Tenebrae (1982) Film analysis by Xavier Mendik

While Argento's manipulation of detective fiction techniques did outrage many critics, it was Tenebrae's treatment of women that ensured it a video-nasty status during the 1980s. In his visualisation of the Razor Killers campaign, Argento is here responsible for some of the most shocking cinematic murders of the decade.
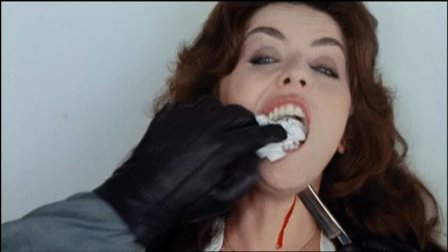8:40 The film begins with the murder of a female shoplifter, who is choked to death on the very pages of Tenebrae she was stolen from a department store. As the film unwinds, the murder sequences become more elaborate and the female suffering more fetishised.
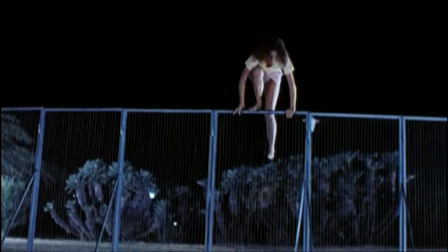8:54 For instance, one victim has to ensure a prolonged attack from a dog before she is chased and mutilated by Bertie in the grounds of his own home.
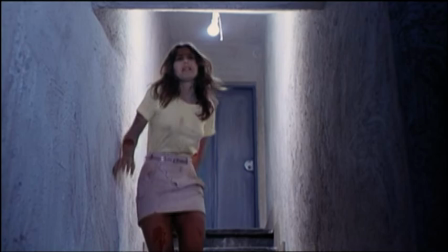For critics of Argento's work, such scenes indicated an unparalleled sadism towards women. While the uncompromising nature of these scenes ensured their notoriety, variety, Tenebrae is as famous for the excessive way in which these scenes are filmed.
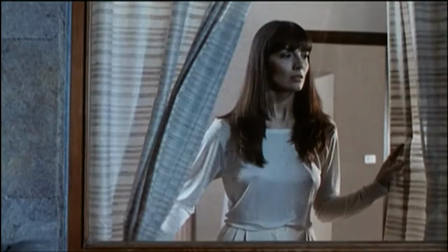9:24 In particular, Tenebrae highlights Argento's landmark feature of disorientating camera work,
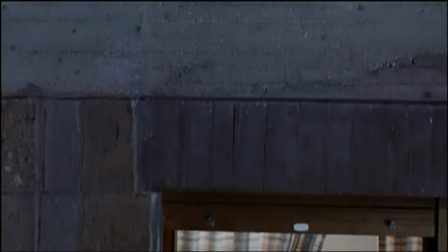9:30 and this culminates in a two and a half minute tracking shot over the roof of one future victim's house. In his pioneering work on the director, British critic Alan Jones has argued that Argento is in fact an art horror filmmaker who uses experimental film styles to complicate our relationship with the mayhem he produces. Although this view has often been ignored by the critics of Tenebrae, it is indeed possible to see the film as offering a critical commentary on sexual violence rather than just condoning the brutal treatment of women. By filming the deaths of Bertie's victims in such a flashy, knowing manner,
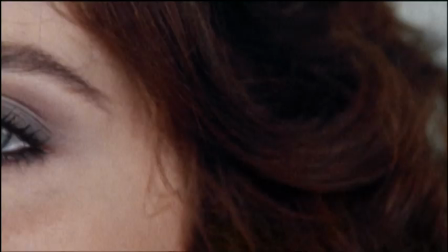10:07 Argento ensures that victims frequently gaze directly into the camera lens, as if in criticism of those viewers enjoying their suffering.
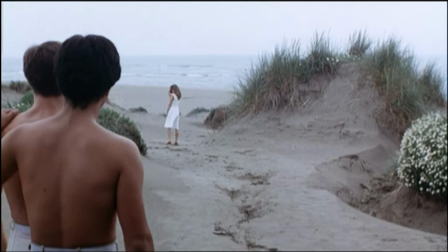10:15 The idea that Argento was using Tenebrae to manipulate male fantasies of power and control is confirmed by one of the film's most controversial scenes.
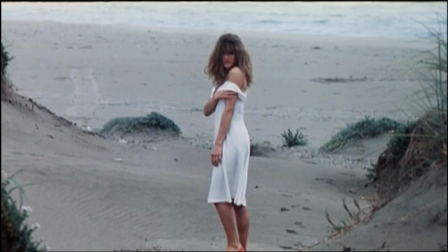10:24 In this sequence, a young semi-naked woman strips before a group of assembled men, and then is beaten by one of her lovers.
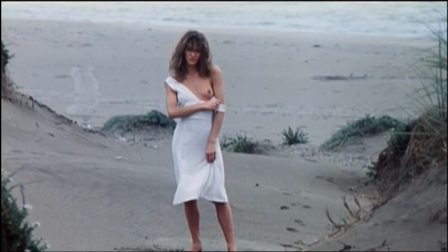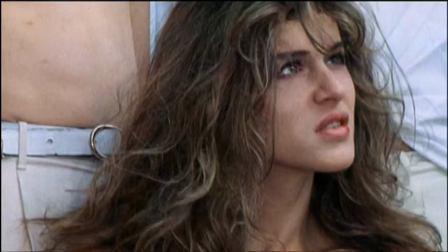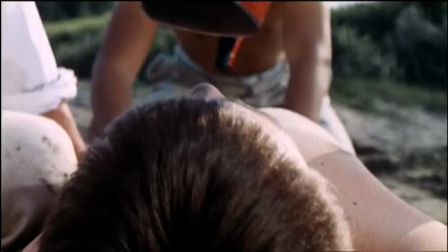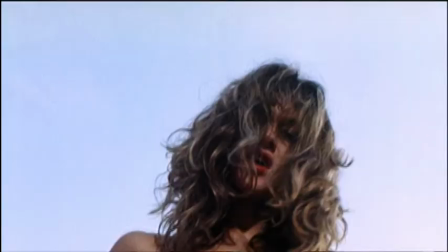Although this scene has been read as further evidence of the film's violence towards women, The actress in the sequence was in fact a transsexual actor. His inclusion in the movie indicates Argento's ability to manipulate the views of his outraged
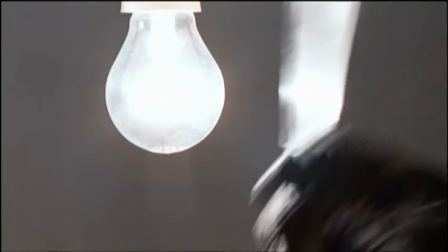11:09 critics and ensures that Tenebrae remains his most sophisticated and startling film to date.